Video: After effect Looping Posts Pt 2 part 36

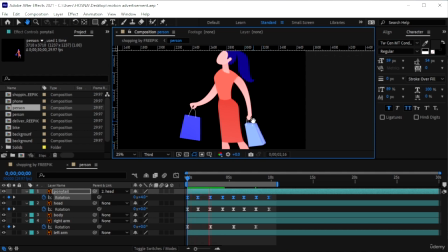493s
The head is moving and the arm as well. The reason why we're making the movement so slow is because of the parallax effect. We just want to show that this character is alive. We don't want to bring all the attention on her because the attention is on the card that is being shown in the mobile
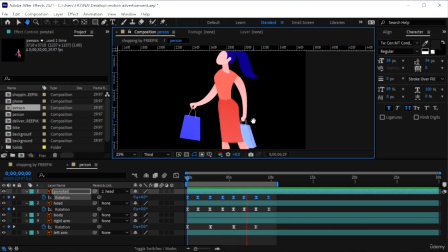512s
thing, because that's what you would be advertising for, not for this person. So this is just a supporting element in your animation, which is why we're not adding high numbers for the animation. So she's not like moving around like crazy, just a really slight movement.
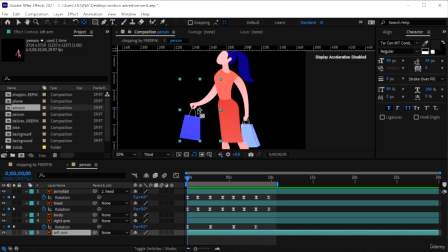534s
Alright, let's do the same thing with the left arm. Again, get the anchor point, go upwards to where it's connected. And then we're going to just get V, hit V on your keyboard, then hit R on that layer, turn on the stopwatch.
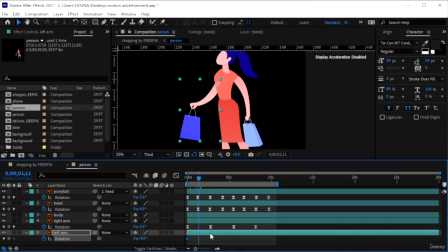553s
And if you don't want them to move at the same time, you can maybe make the keyframes in between for this one. So I'm going to bring this down, 7, come here, 0, then here for 7,
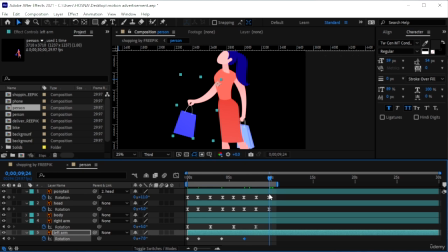573s
then finally here for 0. Select all keyframes, F9 on your keyboard, play that back. They're not moving in the same direction or at the same time, which is more natural.
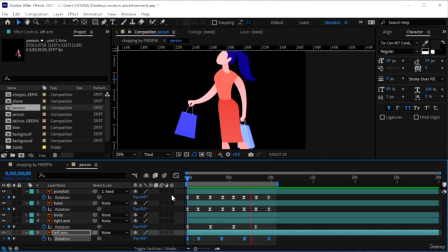593s
because that's not how you would be moving as well if you were to just stand and move your head around. Alright, so that's the thing. And then because we want a looping animation, I'm going to stretch this a few more.
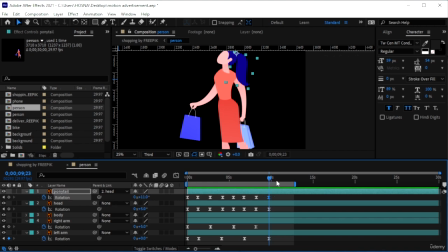611s
So this is positive 11. I would have to make everything come back to 0. It's 0 here. The second keyframe is also not 0. Just try to link everything on 0.
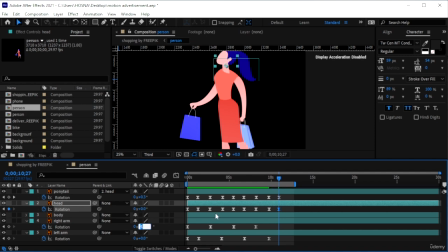628s
Get your time indicator, and then we're just going to type 0 in the little box.
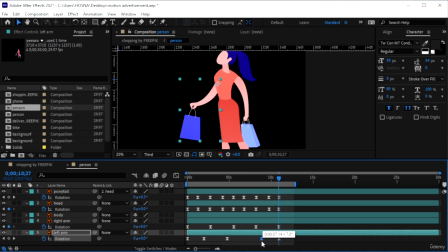Alright, after some adjustments, we're going to play this.
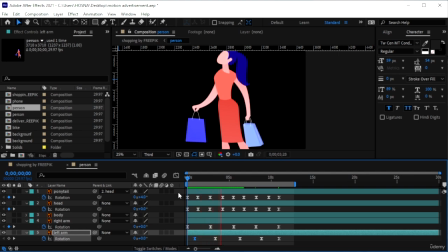659s
You can see she's doing her thing, but then every single layer stops at 0, so it can loop back. As we made sure here, so it's like she stops, and then it starts again.
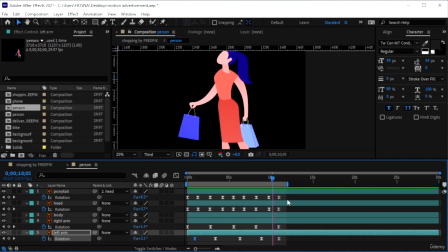676s
We move this here. So she stops here, and then she continues there. So it's more natural than if her hair was here and then suddenly it's here, which is why we brought them all to 0 first.
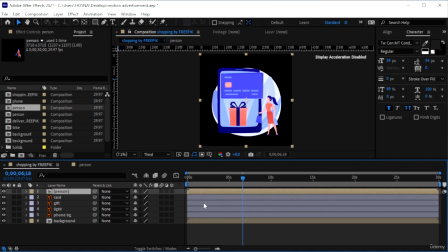692s
Right, so we're done with the person. Let's go back to the composition, and we can see the person is still moving.
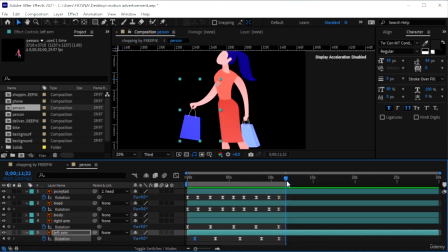702s
Then I believe we went for, how many seconds is that exactly?
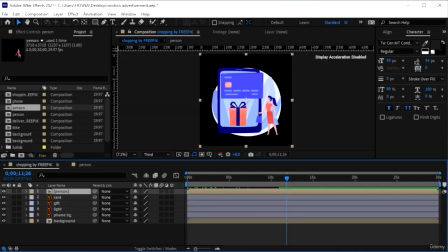708s
Around 13 seconds. Gonna cut my composition to 13 seconds, which should be here. Alright, so now I know when to stop.
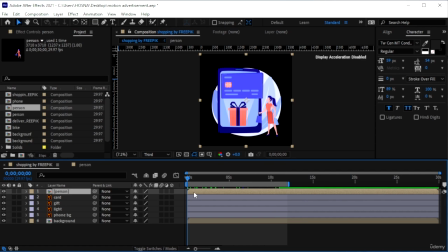723s
So, for this one, we're not going to do the whole position thing, which we did with the other example. Instead, we're just going to make them come up, everything. So, the last example, we made them come from the side.